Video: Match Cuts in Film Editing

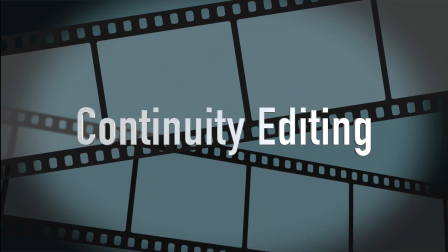(0:11)
Film editors use a style of editing called continuity editing that makes edits less visible and thus helps us forget we are watching a movie.
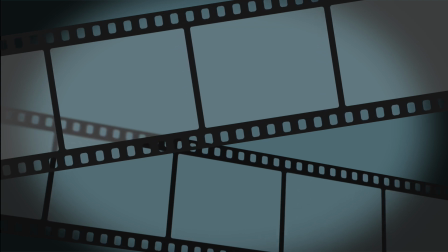(0:20)
One technique of continuity editing is using match cuts.
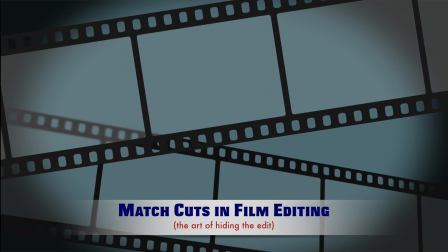(0:25)
Match cuts carry over visual or audio elements from one shot to the next to make the edit nearly invisible.
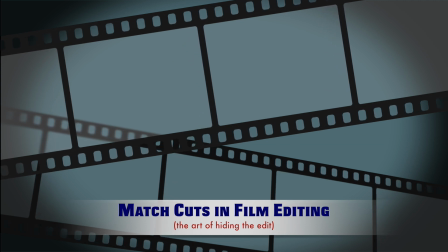(0:32)
There are three types of match cuts.
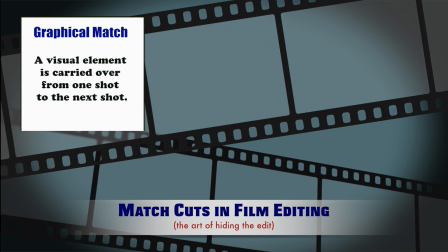(0:34)
First is a graphical match cut, which uses a visual element in one shot and carries over that element to the next shot.
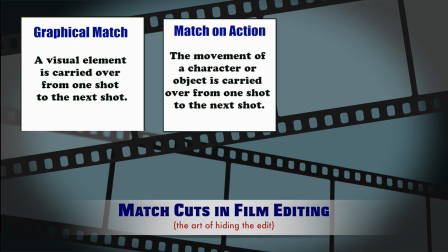(0:43)
Second is a match on action cut, in which the movement of a character or object is carried over from one shot to the next.
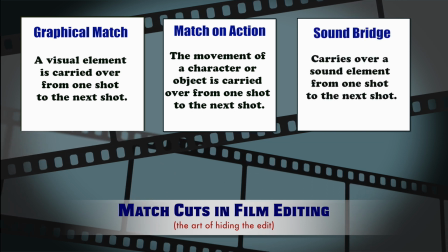(0:51)
And third, a sound bridge, where an audio or sound element is used from one shot and carried over into the next shot.
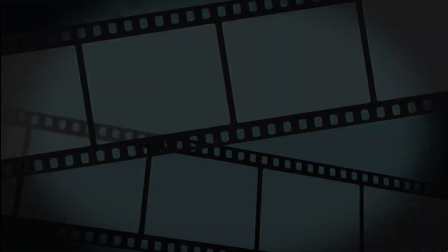(1:00)
Let's take a look at examples of these three types of match cuts. This is the opening scene of Raiders of the Lost Ark.
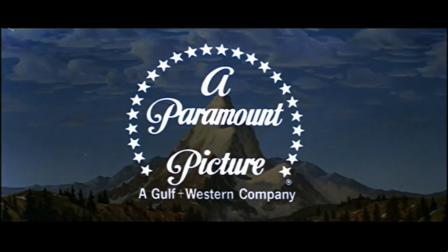(1:08)
See if you can tell when the first edit occurs.
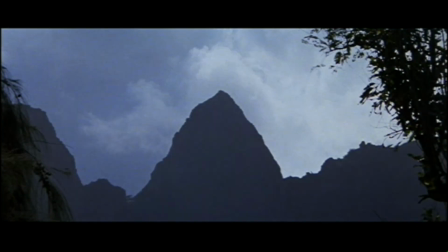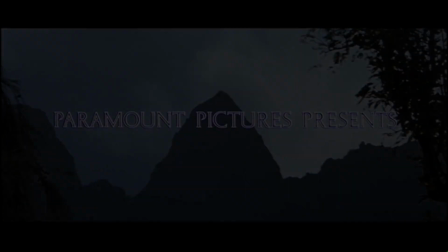(1:20)
Did you see it? Let's take a look at that scene again.
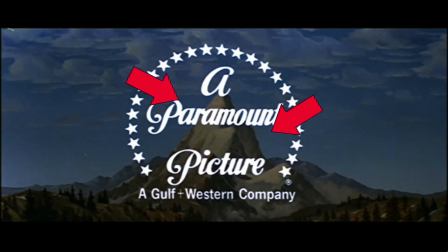(1:23)
This time, notice how the shape of the mountain matches the shot of a real mountain that was filmed on location in South America.
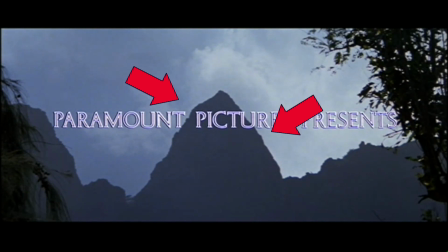(1:34)
This is an example of a graphical match cut that makes the edit almost invisible.
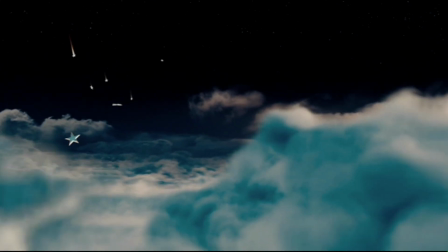(1:41)
Here's another film that opens with the match cut. This is Martin Scorsese's Hugo.
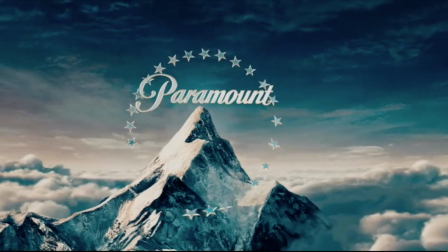(1:48)
The first shot in the film is a close-up shot of the ticking parts of a clock that will transform into the streets of Paris.
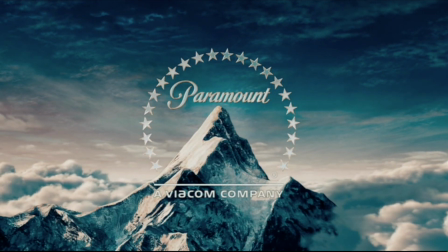(1:55)
Let's take a look.
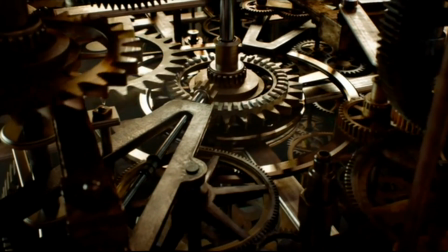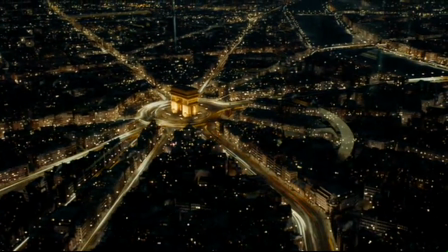As we watch it again, pay attention to the circular cog in the middle and the straight bars that extend out from that circular cog.
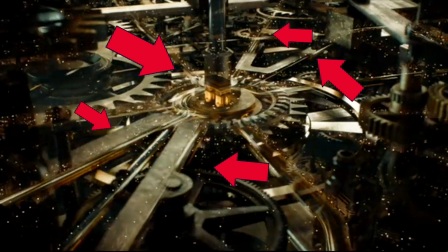(2:18)
These shapes are matched with the round turnabout and straight streets of the city,
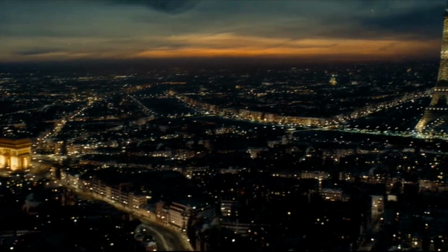(2:23)
a graphical match cut between the clock's parts and the city's roads.
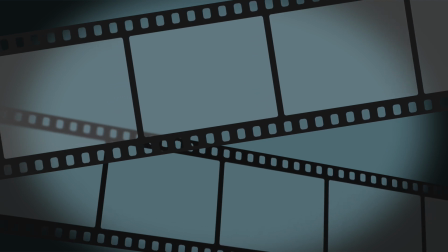(2:29)
Let's take a look at one last film that uses match cuts in the opening scene.
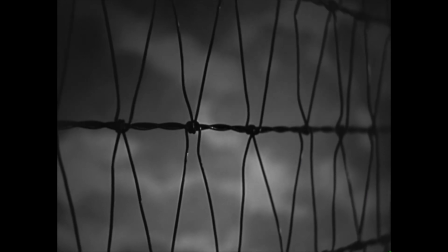(2:34)
This time, we are looking at the film Citizen Kane.
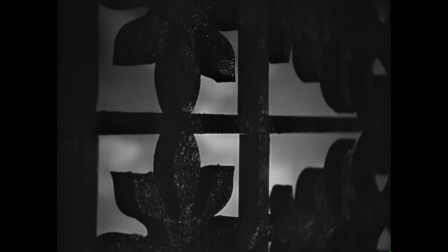(2:38)
There are many reasons why the film critics consider Citizen Kane to be one of the greatest films of all time.
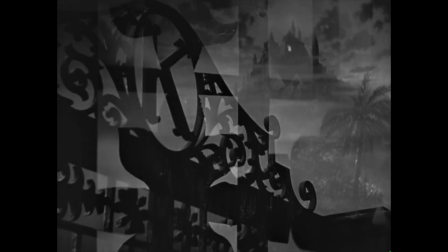(2:43)
The use of match cuts in the opening is a small part of why this film was way ahead of its time.
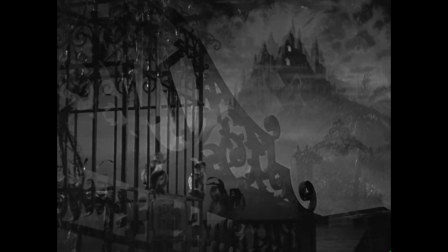(2:50)
As the film opens, you will notice that the eye is drawn toward the lighted window of the castle in the upper right-hand corner.
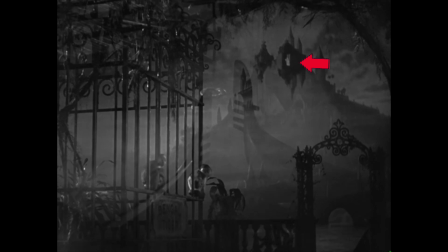(2:58)
This is because that lighted window is where we are going through a series of match cuts that will take us there.
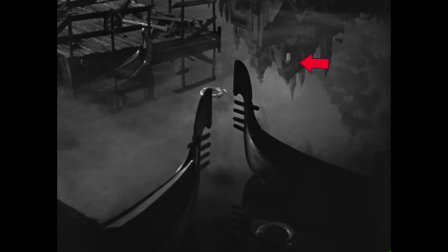(3:06)
Notice how each time the edits dissolve into the next shot,
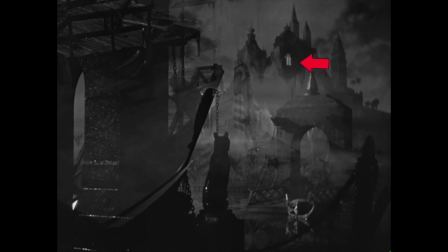(3:10)
we get closer to the castle, but the location of the window remains fixed.
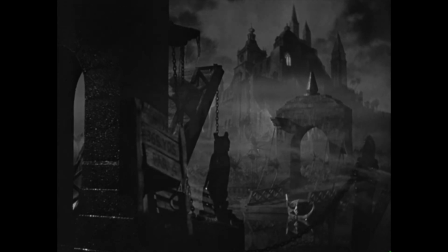(3:16)
The window is the visual element that ties together this series of match cuts.
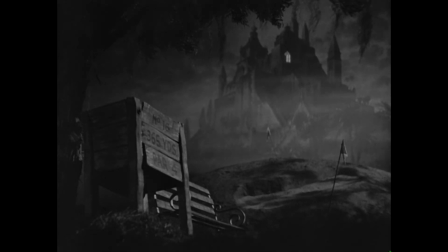(3:23)
As we get closer and closer, the castle gets bigger and bigger,
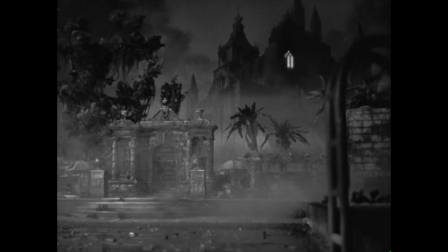(3:30)
but the location of the window always remains constant.
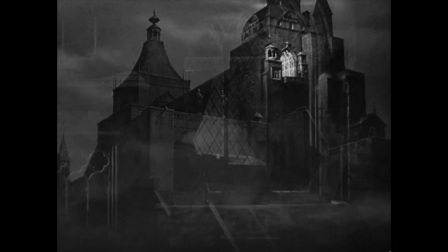(3:39)
Something interesting happens when we get right up to the outside of that lighted window.
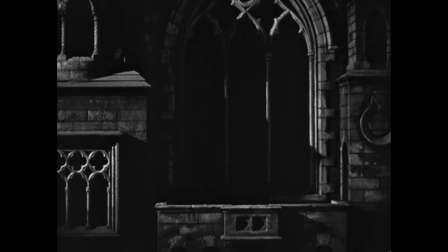(3:45)
As the light goes out and then comes back on,
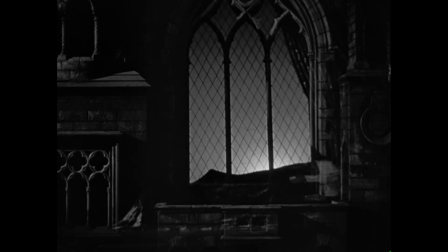(3:49)
we have been smoothly transitioned from outside the castle to inside.
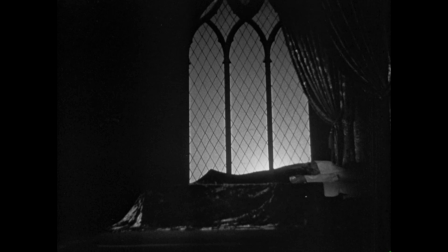(3:55)
How'd they do that?
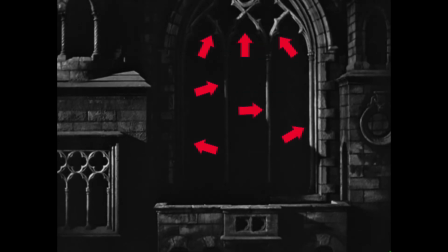(3:59)
This is simply a graphical match cut using the shape of the window as the visual element that ties the exterior shot
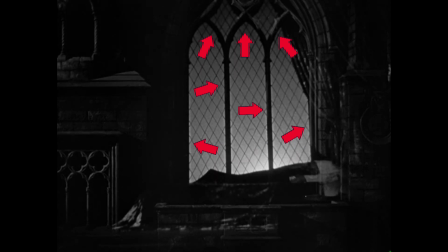(4:08)
perfectly to the interior shot.